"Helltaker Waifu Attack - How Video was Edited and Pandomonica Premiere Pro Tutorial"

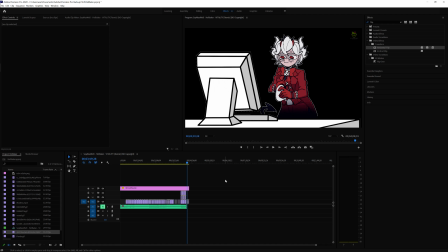0s
Hey everybody, this is Envious Gamer with Retronomicon, and this video is just to show you how I made the Helltaker Waifu attack video, at least the editing. And in case you want to make your own videos or just interested in how this was done, here I have my Adobe Premiere Pro program.
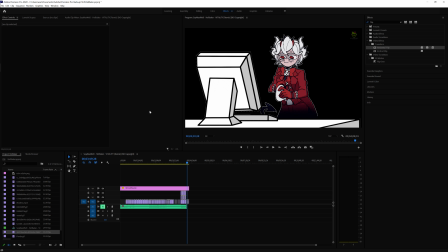17s
This is a program that I used. I've also used on some other music videos, like the Betty Boop video. I used DaVinci Resolve to create that one because the transitions were really easy to make in that one. It just flowed really easily compared to Premiere's way of using After Effects, etc.
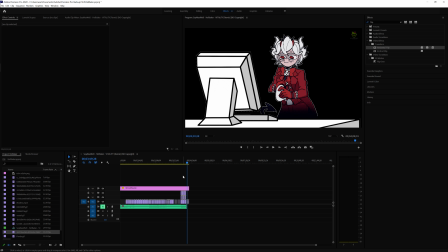36s
It's not all built into the same program like DaVinci Resolve is. And I've also used Sony Vegas, even though I went away from that because Premiere Pro is just a lot more full featured and just handle things better. The nice thing about using Premiere Pro is that it can use GIFs very well.
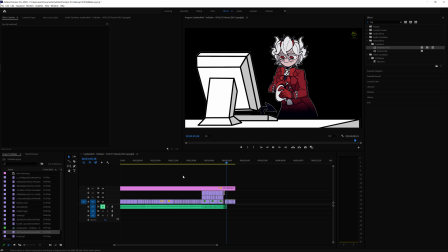52s
Resolve does not. Resolve, you will have to convert it into another file format in order to use them, like an MP4, etc. So let's just get right into it. Here I have my timeline. I'm gonna zoom in a little bit and go here to the start.
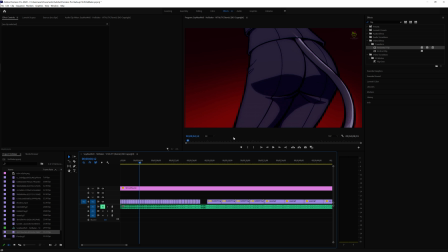68s
So we have her right there, and she's dancing back and forth. I muted the audio because whenever I click, it's gonna give like a loud buzzing noise, and I don't want that on the to get picked up. So I've turned it on right here when it starts.
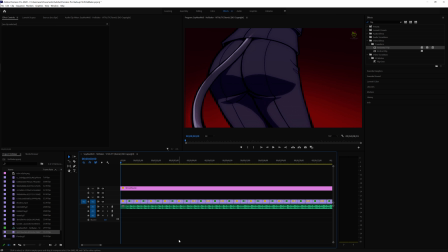87s
This is when it starts with the tick-tock with her hips, right? So the way this was done, let me mute that again so I can move around. Uh, this retro alpha is just an alpha JPEG for my watermark there of my channel.
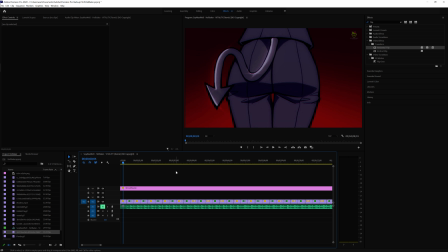107s
That's all that is. So here, this was actually a loop that goes just one way. It goes from the left to the right. Now to make it kind of look like she's going from right to left,
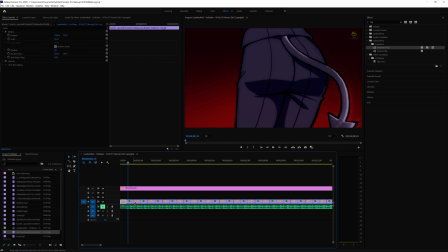124s
what I did is copy this over, right? Made another clip there, and then I used a horizontal flip on that. And the way I did that was just using Premiere Pro. Is to go to Effects, look up Flip, and add a horizontal flip to that.
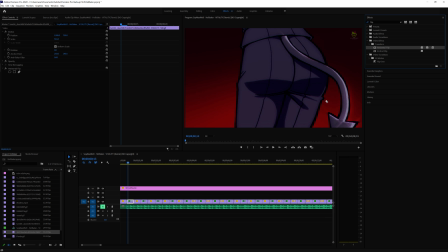145s
Just drag and drop it right on that. And what that does is just flips the video. So here she starts on the left, here she will start on the right, and boom, she goes down.
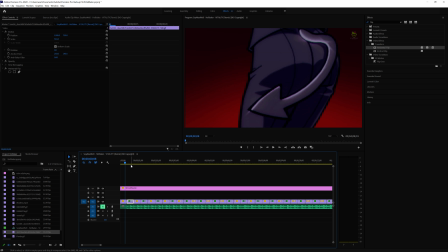164s
Boom. So it looks like she's hitting the beats right, left. I use her hips as a reference for the beats. You can, if you zoom in to the timeline, you can see the beats are right there. You see where it kind of cuts right there, and there you see how it's on that beat.
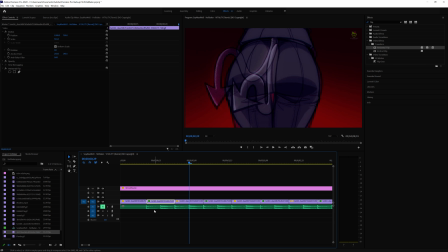182s
That beat, that middle beat is right where she's at the center, so pretty much on every second beat, I want that cut, right? And to get that to actually be perfect, where I can cut it there, I can right click on it, go to speed or duration,
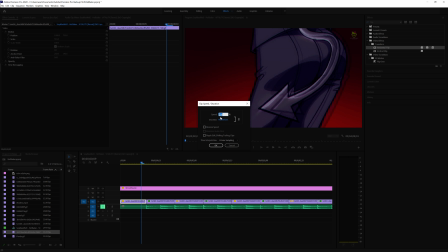201s
and I can manually, in this case, I had to put it up twice as fast so that she can kind of move with that beat and so it can be a little bit more fluid in the animation. I can also reverse the speed if I want to go back and forth, which is great for looping.
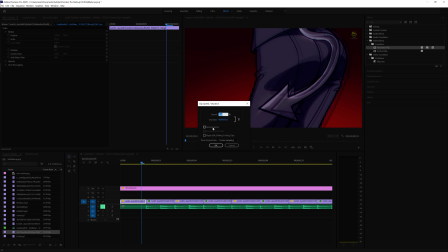219s
To do certain loops when you only have it going one way, you can reverse the speed with the copy clip, with the second clip, and have it go backwards. So it looks like that character is going back and forth. So that's one way to create a loop using Adobe Premiere here, right?
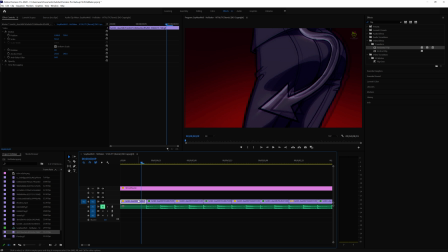236s
Again, I just right clicked, went to speed and duration to do that. Another way you can do that, if you press R, you can use the retiming tool.